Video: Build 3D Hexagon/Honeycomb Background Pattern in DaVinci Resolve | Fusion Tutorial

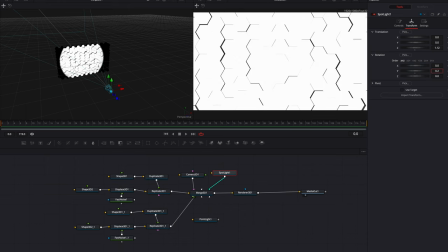[12:17]
So we want the camera to point from the left-hand side. So we also need to, as you can see, change the Y setting on the translation as well, at the same time that we rotate the camera. So we're just going to keep adjusting these settings until it's perfect for our scene here.
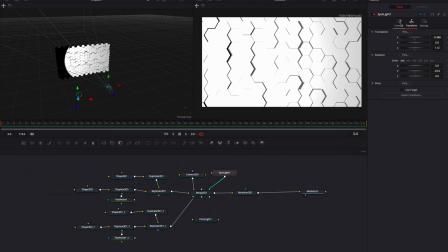[12:35]
Okay, so now let's come to the Controls tab, then start to bring down the intensity setting.
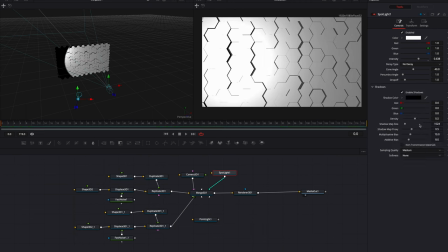[12:44]
Okay, just a little bit there. Then under Shadows, let's bring up Density so that the shadows are a little bit thicker. Then let's also turn on Softness, change it to Constant. We're just going to leave the setting the way it is now. All right, at this point, let's copy and paste our Spotlight node here. Connect the new Spotlight node to Merge 3D.
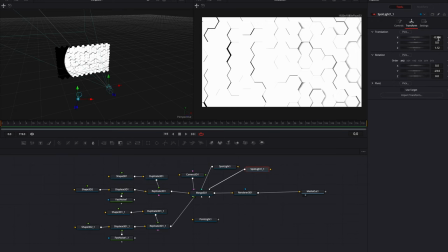[13:03]
Then let's go to Transform. And then under Translation X, let's go ahead and change this number to a positive number.
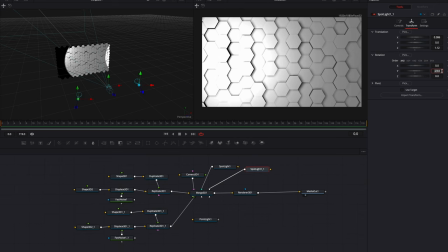[13:11]
Let's also do the same for the Y setting under Rotation. So now we're going to have a new light pointing from the opposite direction.
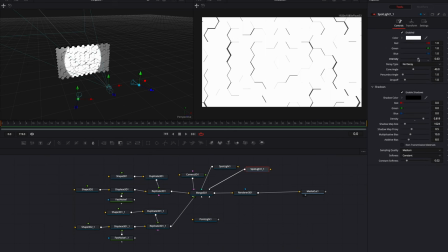[13:19]
Let's also come back to Controls tab, start to bring down the intensity of the light as well. And we're also going to do the same for the other light. Let's bring down the intensity.
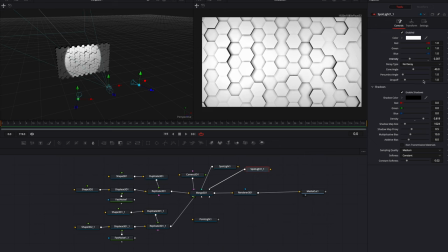[13:30]
So this way we can see the shadow as well as the shape much better. Okay guys, so now let's connect the point light back to Merge 3D. So now we're pretty much done here, guys. This is looking pretty good.
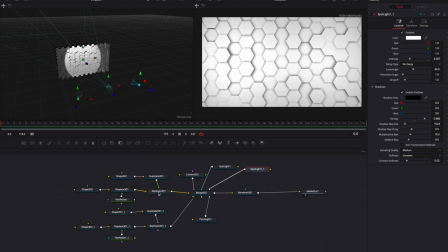[13:44]
Another thing we can do is to go to the Displace 3D node, start to bring up the scale just a little bit. This can make the shadow a little more prominent if that's the look you're going for here.
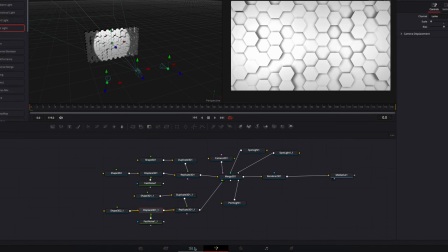[13:57]
But at this point, guys, we can basically just go back to the edit page, let the effect render, and this is pretty much it.
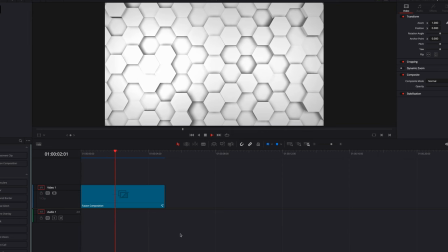[14:06]
So this one is going to look a little bit different compared to the other because of how we light the scene differently. But I think it looks just as good. So yeah, I hope this tutorial helps. Hope you enjoyed it. And as always, I will see you next time.